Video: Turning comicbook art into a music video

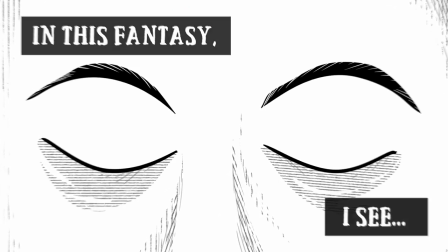[4:17]
Here just the background clouds have that effect.
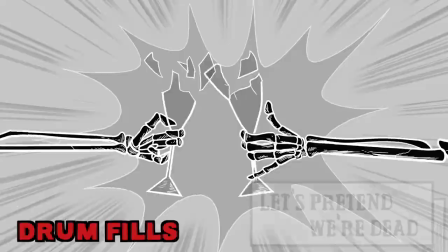[4:22]
And I use them a lot in this to accent the drum fills.
Let's pretend Let me be Look when We
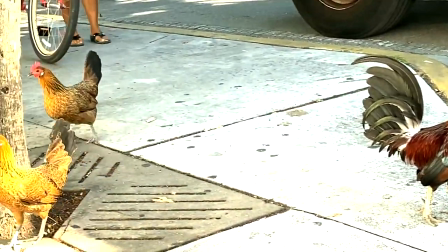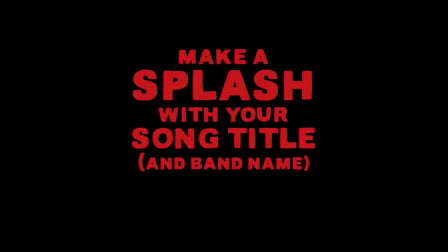[4:40]
Make a splash with the title of your song and your band name.
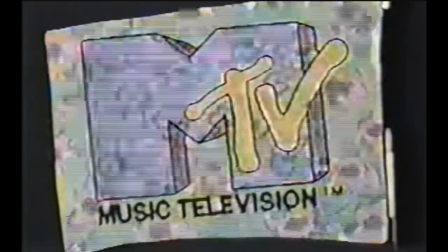[4:44]
Rather than doing the old MTV style of having your band and song title in small print at the beginning,
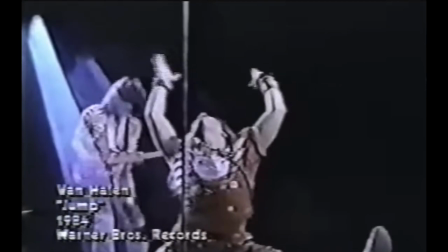[4:50]
I'm a fan of making a bigger impression at the beginning and at the end.
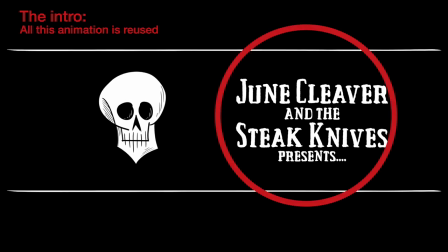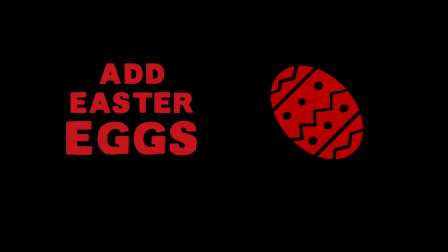[5:00]
Easter eggs! I've got a whole video on this, but let me just point out a few here. All right, so that's a portrait of me right there.
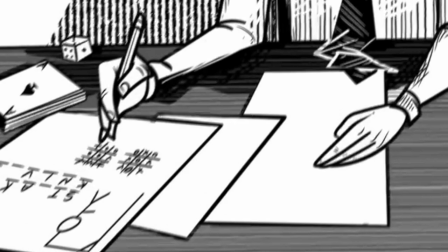[5:07]
Our hero is playing hangman here along with tic-tac-toe and the missing word would be steak knives.
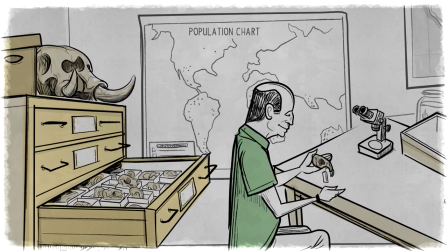[5:13]
It's become a signature of mine to have food and drink at an operating table, which goes back to the switch with Bill Stanley. And of course, these are older versions of my kids. And just like the beginning, I like to end with something a little different.
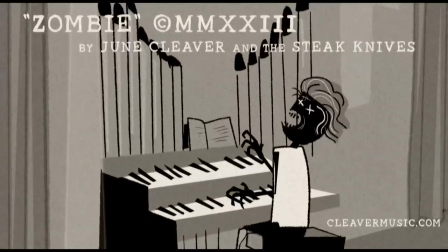[5:28]
For my zombie video, I ended with just the guy on the organ here.
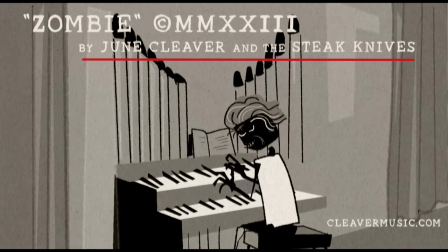[5:31]
I always think it's a good idea to put your band name at the end as well so people remember and maybe more information about it. Also leave some room at the end for YouTube if you want to connect to other videos.
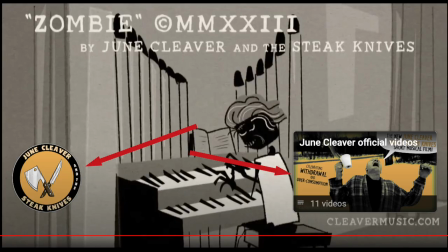[5:43]
Just leave space for that and if you can, make that space a little interesting. This ending was a little different just because I had this fear.
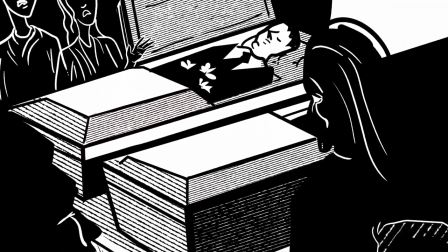[5:50]
After having our TikTok account removed without any explanation, I started to wonder if it was because I was posting clips of this video early on.
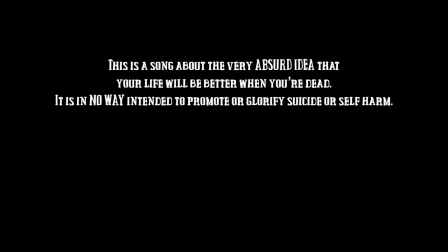[5:59]
And I started thinking maybe people are considering this something that's promoting suicide. So I wanted to add this little message at the end, just to make sure there was no confusion there.
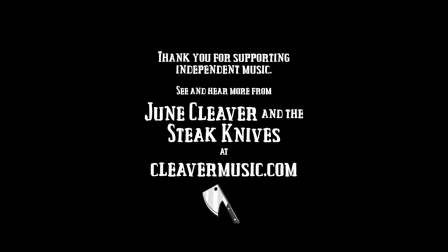[6:08]
And I kind of like how the whole tone of the song changes at the end with the message and with the imagery. And I think we'll end it there. Thank you so much for watching. And thanks for everyone who's left comments on all my videos. I really appreciate it. That's what keeps me motivated to make more videos. and I will try to do so as time allows. And a shout out of course to June Cleaver and the Steak Knives for all their generous support. Check out their music here, here. You might like it. Any questions you have let me know. I will answer them in the comments.
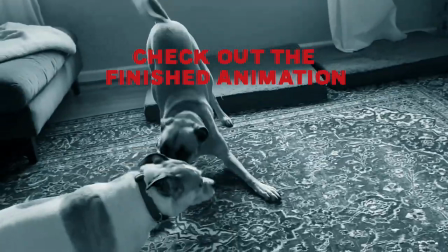[6:45]
Also there's a link to the final video in the comments. See you next time.